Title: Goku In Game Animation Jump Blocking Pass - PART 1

guys, welcome back to Opimation. And for those of you who are new to the channel, I'm OP, I'm an animator in the video games industry.
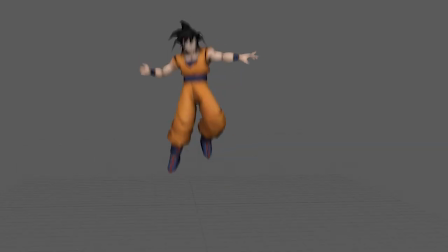And in this video series, we're going to be sharing a full in-game jump animation that I've done for my Skillshare course that you can check out on Skillshare. It'll probably be out in a couple of weeks. So there's some other courses on there that you can check out at the moment. But eventually I'll be getting 7 out. So we've got the run, idle, walk, jump, combat idle, attack, and take hit. So this is just to give a taster of what actually we do in the industry. So I wanted to do an in-game series of animation sets that I've done in the past. You know, every company is different, they have different sets, but just to give you an idea so that you're a bit prepared for when you get into the industry, what to expect. So without further ado, this is more of a thank you for the 1,000 subscribers from last week. So I want to give this away and just, you know, there's extra stuff on the course that you can check out, but this is the main body of the course. So it's going to be the blocking, splining, and polishing, bringing the animation up. Okay, so without further ado, let's dive in and let's check out the blocking.
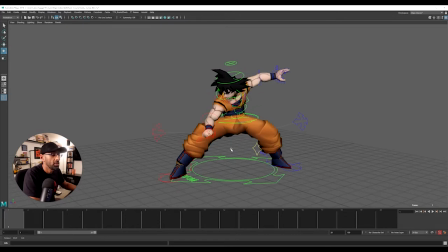All right, guys. So this is the model we're going to be using. Goku, the classic.
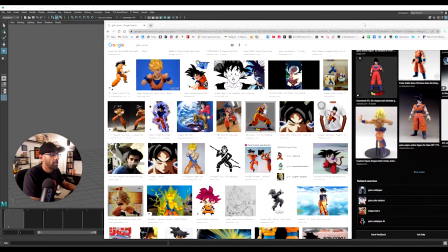And I just looked at some reference.
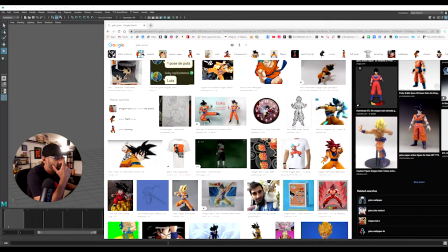So I was thinking, I picked up some reference.
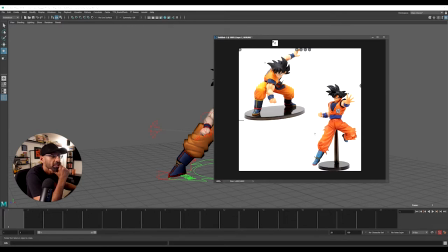And this is the two poses. I think so. What I've done, I've just done the first pose, idle pose,
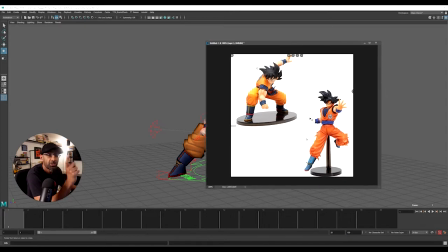and then the apex when he goes up in the air, we'll do it as this one because I think it'd be a good contrast. Because we've got this going, we've got these hips that way, and this the opposing way, so it'd be a nice little contrast.
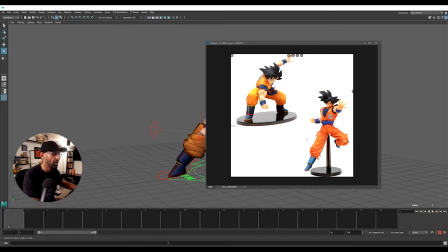And then when he lands, we'll have him landing like this way and then hop.
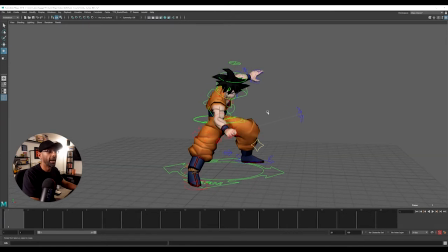So we'll land the opposite way to this, but then we'll hop back into this pose. Okay, so what we'll do first, we'll get the poses in. So there's different ways of doing it. You can do pose to pose, but
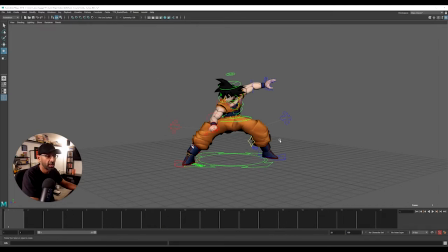what I'll do is I'm going to do it on every frame and then stretch it out, then play with the timing. But this is just the posing.
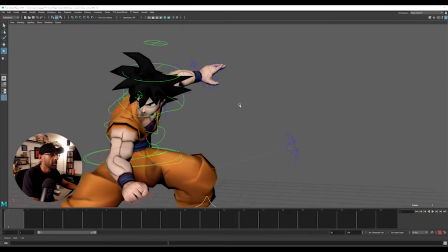So as you can see, the posing, I just want to make sure, you know, all the fingers are posed nicely there, you know, coming up.
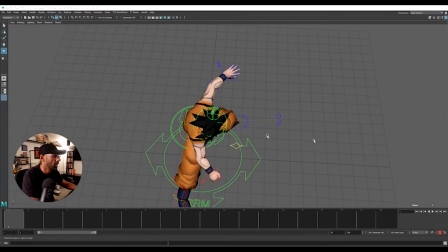And I want it to follow like this nice line here, you know, and also, you know, we want to get a nice line like coming through like this and then this way.
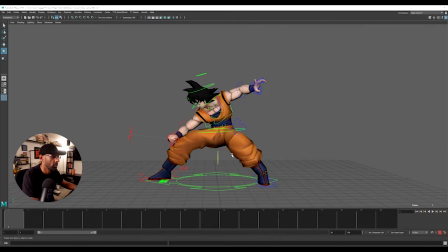So just like a little bit, just a dynamic pose, right? And also here is kind of coming down, and that's what I was trying to get with this.
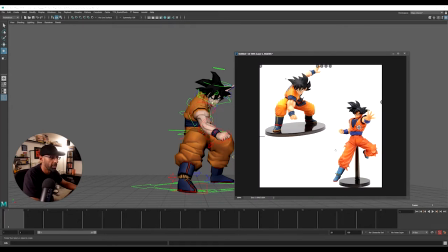Obviously I can't go, could go two down. I don't want to break the back. I could lean it forward a bit more, but that's the kind of pose I was going for.
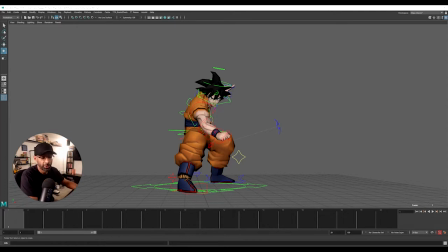All right, so always good to have reference. Reference is important. Okay, so we've got that all, the pose down. So you can just play around. The rig is very simple. You know, you can play around with the rig.
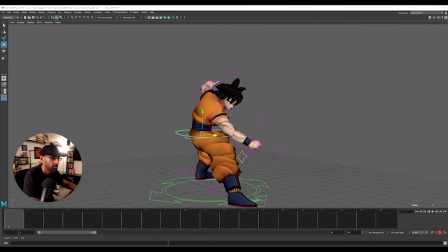Might just push it back there, actually. That's all fine. Just make sure the character's in balance. So all you're trying to do, get it good silhouette as well.
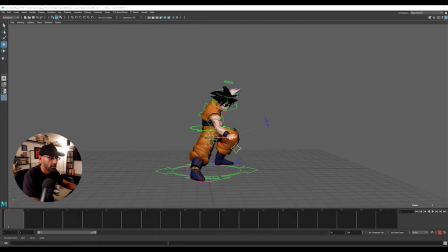They a bit more dynamic there, isn't it? That's the knee control, so you can just bring that in a bit if you want. Be just slightly forward. Okay, so first thing we'll do, just take your, I normally take my time with the posing, get it right.
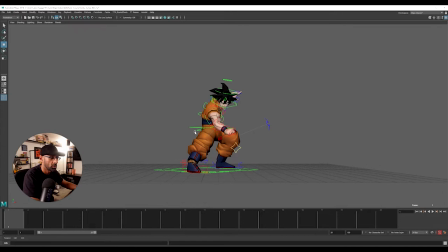Seems all right. And there. That's fine.